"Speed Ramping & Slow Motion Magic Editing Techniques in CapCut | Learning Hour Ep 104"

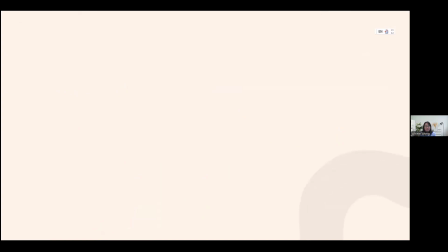Okay, you can write it down. So this is just an example without the sound.
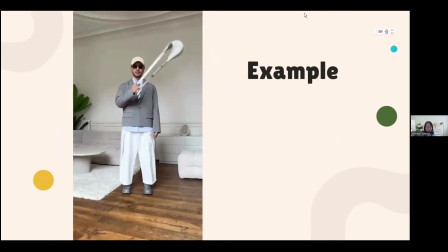As you all can see, let me see whether it's any.
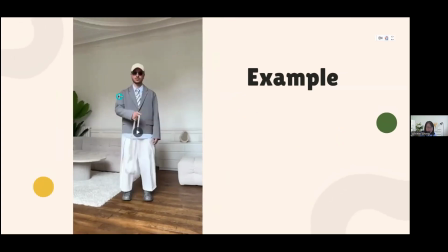Okay, let me replay again.
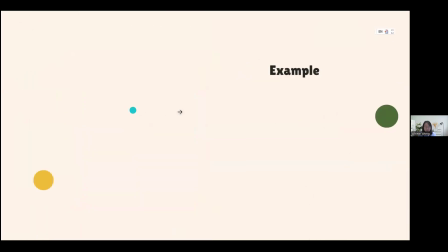Okay, sorry.
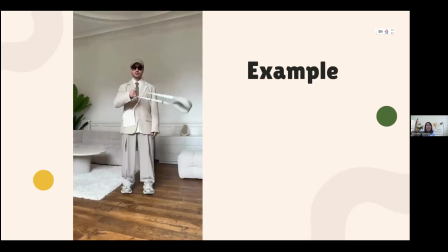So you can see the bag is actually hanging up the air, and then with a lot of changes, transition. So when the bag is hanging up, okay, being thrown up, it's actually a slow motion
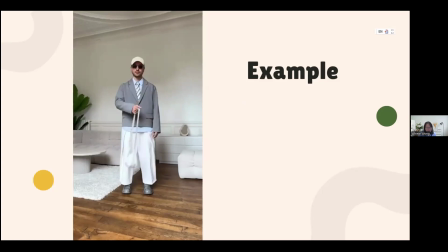to make people feel anticipating on what's going on, what is this about. Okay, next.
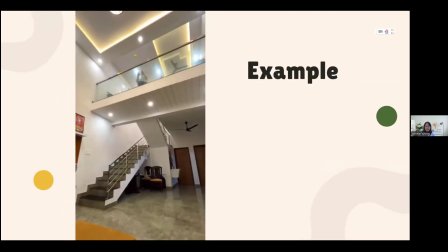Okay, so this is also a type of transition and also a fun way to do like a speed ramp, making it very fast.
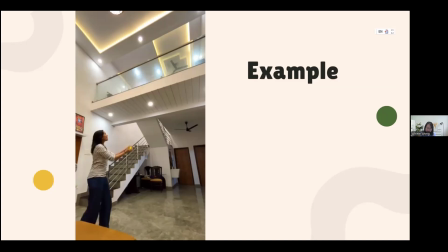And you can feel that, wow, how come this lady can go up so fast to the first floor and come back? It's basically speed ramp, a mixture of a lot of different techniques as well. Okay, and also can you hear the sound effects of this video?
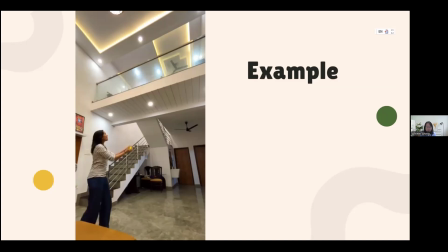Okay, this whoosh that she has been using, okay, is also to add more depth to the video. Okay, just to show you a few examples.
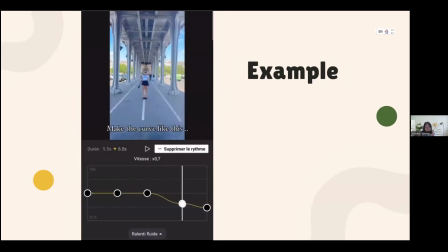So this video is without sound as well, for you to actually focus on what is this about.
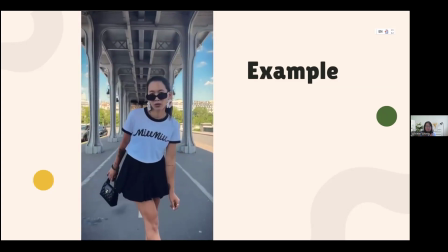Okay, there are many different ways to do the speed ramp because so many curves that can be happen.
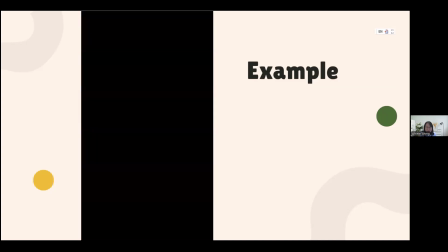Okay, what the curve means, later I will show you. So this is just another example of speed ramp.
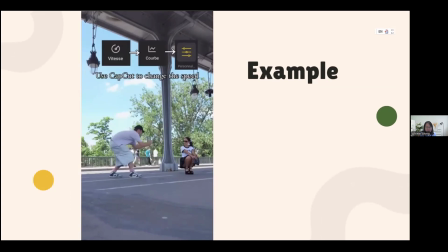Okay, like a normal shooting,
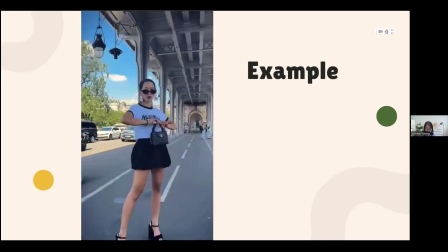but in CapCut, we can adjust the speed to make it fast or slow.
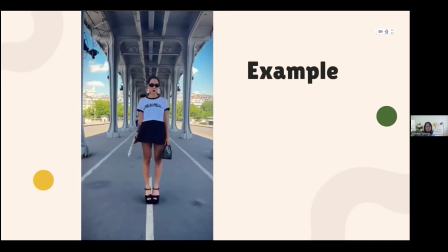Okay, this is one of the example. All right, going next.
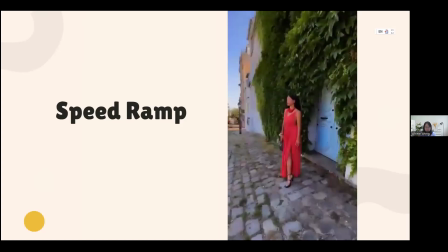So without sound also. Okay, this is actually a tutorial. If you want to have this kind of result, how to do that?
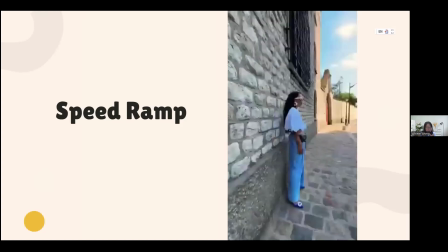Okay, we are going to practice on this. Okay, you can look through my video first, and then later on, you can watch the replay and then do it at your own time. After you're recording this similar video, you can do it as well. Okay, let me replay.
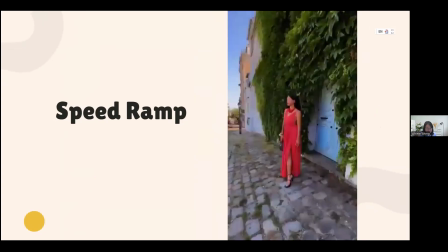So basically, the photographer has to semi-rotate the person
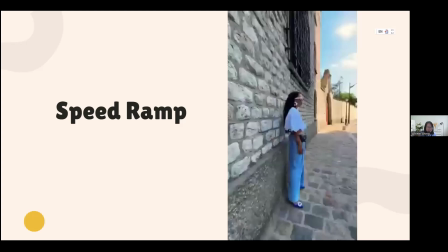just at a usual steady speed. Okay, these are the instructions.
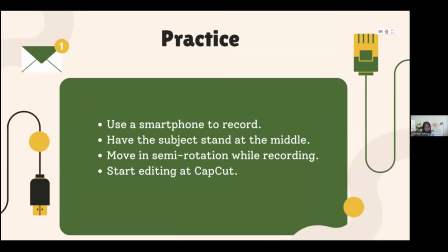Let's do a simple practice. All you need to do is to use a smartphone and have your subject standing at the middle. Okay, you can do a lot of different type of videos for this for different purpose.
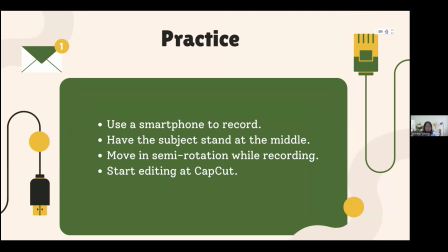I do have a friend who said would like to do like a prom night where everyone dress up very nicely, different character, different subject. They stand at the middle, and the videographer can do the semi-rotation while recording.
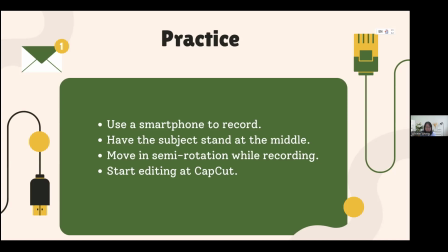Okay, the normal semi-rotation, so that after when you do this speed ramp, it looks nice because it's like at the middle part, it goes slow. It's like a U shape. I'm going to show you how to do that. Okay.
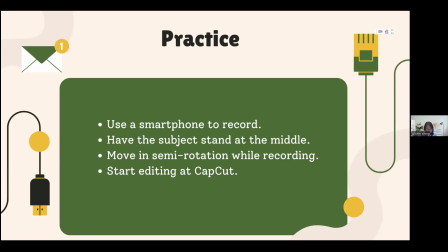So all you need is to have a smartphone, have the subject standing in the middle, and move in semi-rotation while recording, like just now. Okay. If your question is whether you want to move from the left to right, or you want to start all over again to the left to right,
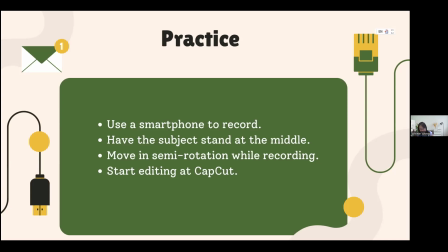or left to right, or start from left to right, then right to left, actually doesn't matter.